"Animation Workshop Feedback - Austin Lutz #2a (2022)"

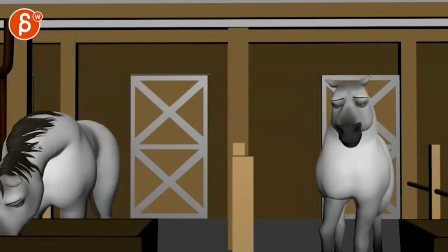11:16 but at the same time you could also totally do this with humans like what's the point of having
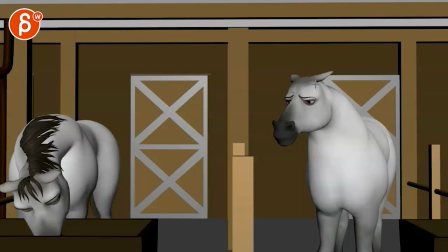11:24 a horse in here i know this is this is a silly thing because you can use any rake why not why wouldn't it be two horses talking it's always such a more interesting than because
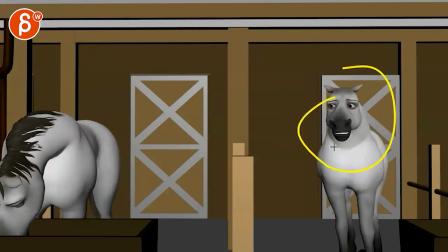11:32 you usually see humans but the bummer is that you're using this fun rake but then we only have this in terms of body mechanics and after that it's mostly
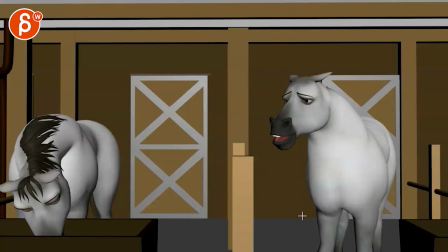11:40 in here and i think if you're doing this and we're not seeing more of the horse maybe turn and maybe there's something in here where the horse then rests imagine she rests her her head on this is all like bummed out like why why why am i listening to you
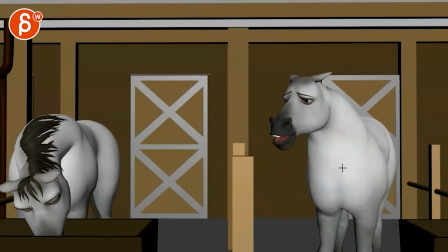11:56 if you're being so obtuse you know where you use the set and we can play with with the scene and she moves around and we see more
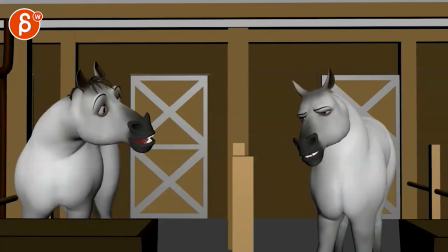12:03 of the horse mechanics if it then ends up being just talking heads that's why i'm mentioning well then let's just focus on the heads then let's start cutting back and forth so you can really highlight the awesome facial animation if that makes sense Anyway, I know it's a very destructive note, so I'm going to leave it at that. And then you can tell me what you want to do, how you want to proceed.
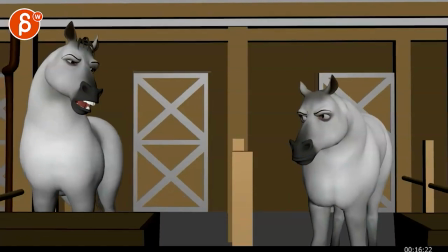12:23 And I think cutting would also help, you know, the 16 seconds of constantly one thing.
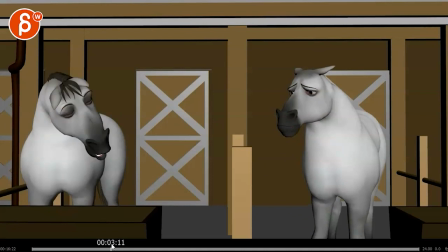12:30 Because imagine, I mean, you can take this now and just cut back and forth.
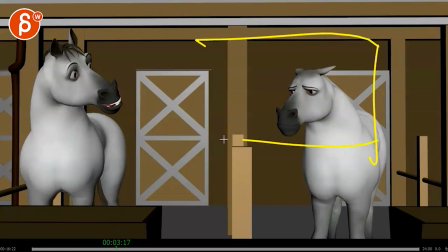12:34 Do this Play Blast, put that into whatever software you have, and then zoom in and see how that feels when you cut back and forth.
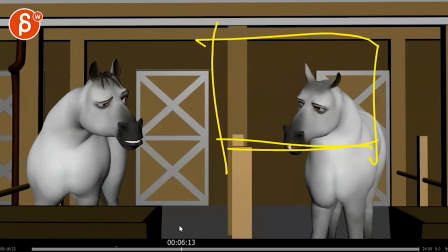12:40 And this could be both of them, then cut to her, and then cut to him, and then cut to both again.
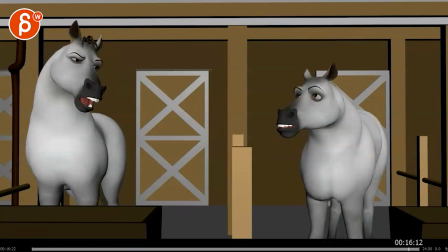12:48 You can do a bunch of stuff. And you can see how that feels. And the energy is going to be higher. Because you're going to see this shot go, that's cool, that's cool.
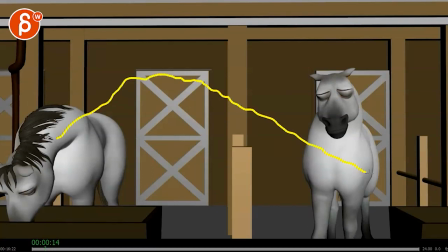12:54 Okay, okay, we're staying with them, we're staying with them. Okay, okay, okay. Versus, okay, that's cool, okay, okay. Oh, close-up. Oh, another close-up, that's funny. Oh, we're back to them both. Oh, final close-up in new acting and blah, blah, blah, blah.
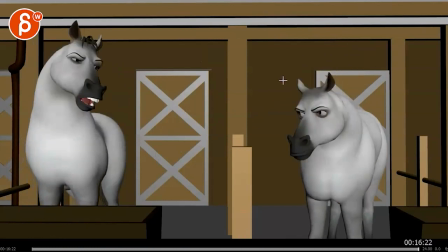13:07 I think that's going to keep that energy of the shut up instead of staying 16 seconds with one long thing. Anyway, I'm rambling. I'm going to leave it at that. Tell me what you think, and we can go from there. Thanks. All right. There's an email. You can sign up. You can start whenever you want. You can submit whenever you want. You get 16 submissions. Either way, a like and subscribe would be awesome. All right? Thank you.